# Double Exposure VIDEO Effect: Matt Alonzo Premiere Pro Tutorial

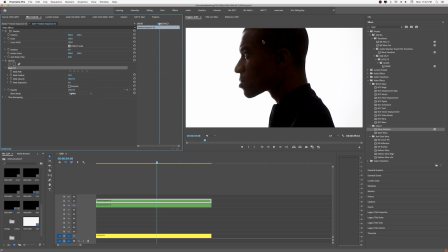We're going to go to Opacity, go to the Free Draw, and we just want to kind of go around your face a little bit. And this is just going to kind of
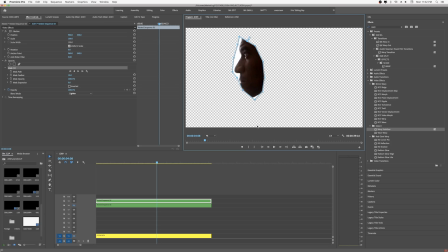keep some of your features on your actual face and then we're just going to do that a little bit and we're
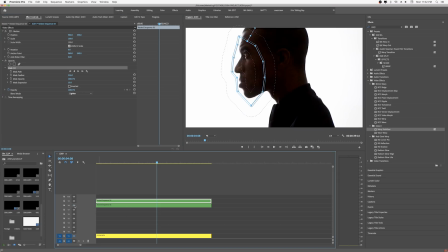just going to feather it and then we're going to go ahead and toggle the track back. Toggle our bottom track back.
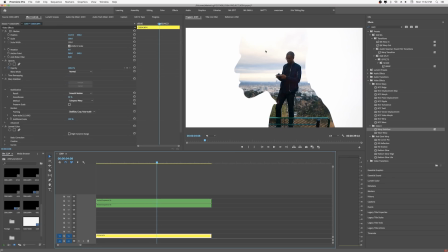So what it is is that if you get too wide of a clip underneath here. Is the lighting on the top clip? Should the lighting be off? Maybe. That's a little too much.
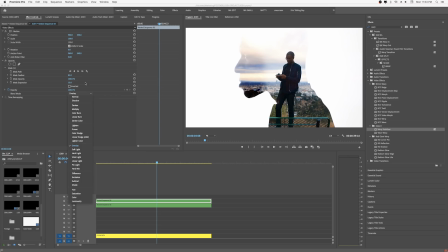Maybe like change the opacity maybe. Yeah like that. Yeah still. So the top one we want to change the blend mode back to normal.
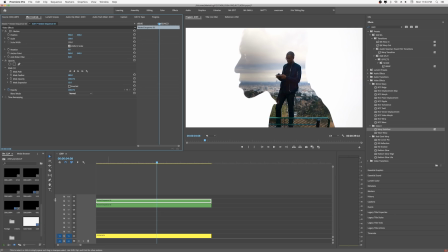Okay. Either after or before we um cut out that little sliver of your face there and then kind of blend that in there. Cool. That's just going to give us a little bit more of your features there.
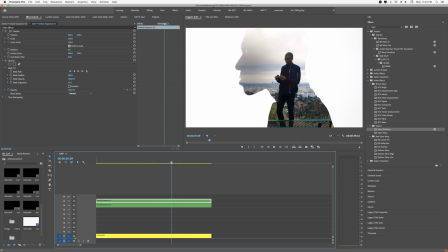Okay. Cool. So now let's try, what if we don't want to have a double shot of you in there, right?
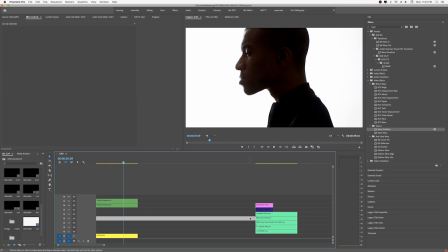Let's try a couple other things. So what I did here on the timeline is I pre-selected a few random visual effects that I had.
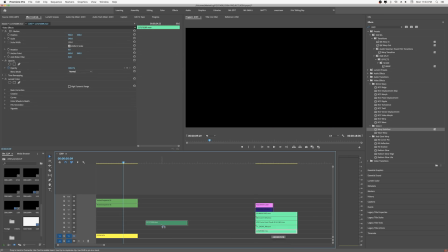Everything from TV, you know, snow to, you know, some thunder and stuff like that.
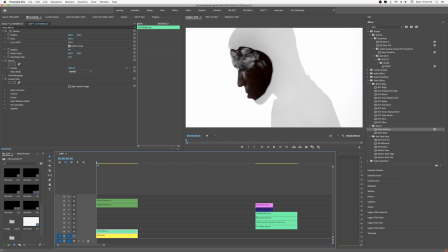Lightning. Ooh. So anything that you're going to pick that has black and white used together is really going to give you a really cool look. Okay. Because it's going to be taking out, you know, you're taking out the white and you're really only going to expose what's in the black.
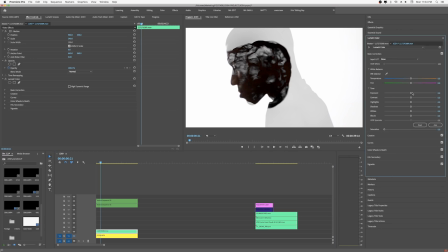Okay. And you want to take this into the lumetri as well and you really want to push the, once again, you always want to kind of just do the same as far as pushing your whites and crushing your blacks. And you just got, this is just random stock footage. Yeah, this is just random stock footage.
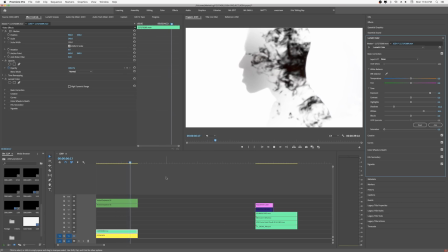This is like a, I think some smoke or liquid something, but kind of gives us like a 3D. let me kind of run this back at full maybe so we can kind of see something yeah and then if you want to play with
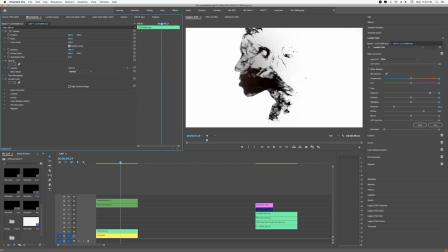like depending on how you want to put it right okay if you want it to kind of trail from your face we put it like this and it kind of comes out of your face you know wow okay and these are i mean this is really something that you can kind of play with and take it you
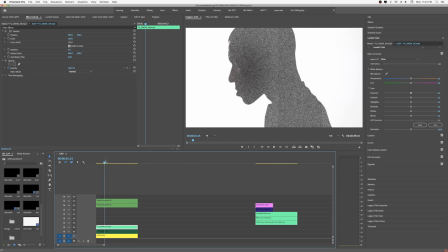know take it to the next level based on kind of what you want um wow you know and this is something Also too that you might want to say we have the the clip that we had from before at Runyon We put that underneath we grab the snow and maybe we do like a difference or something
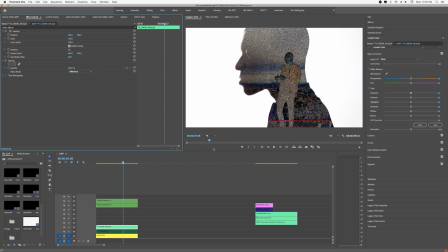Just to kind of clips. Yeah, just to kind of play something cool. This is kind of what I did with the Demerick video is I had multiple layers Inside the actual Silhouette, okay,
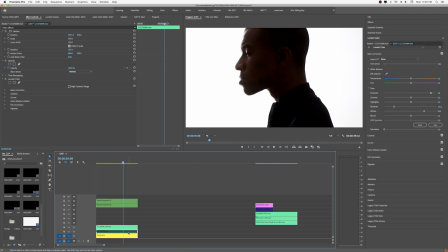but we'll take that one off and we'll take this guy. Okay, sorry. I deselected that everyone If you would like to know what deselect is
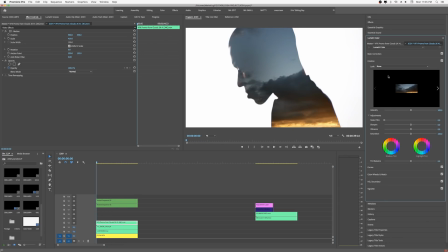this is just going to be some ah that's beautiful look at that yeah and what we'll do to make it a little sexier is I'll just go ahead and put one of my LUTs on to give us a little bit more
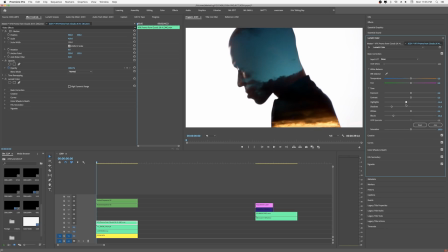if you want this LUT pack maybe Josh and I will make that for you if we get enough requests what do you think Josh yeah
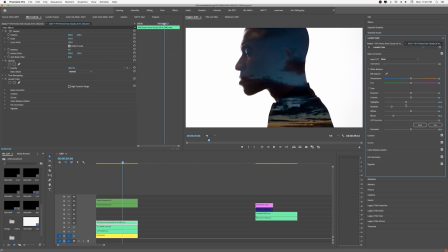I just want to show you some options and you see how that if we take if we take off the little part that we masked up your face You know,
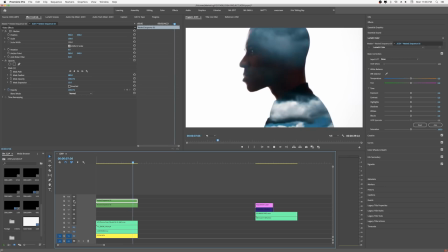it definitely really gives you a little bit more features there in the front And we actually kind of did a nice job lighting and you did a wonderful job modeling Yeah, yeah All right, so then we try that guy Let's just see what else we got here
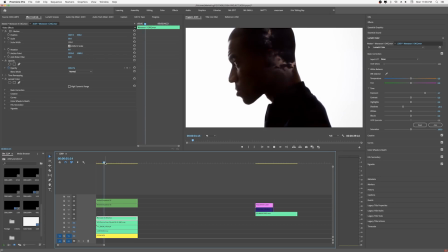This is some thunder and lightning Dang, that's sick Yeah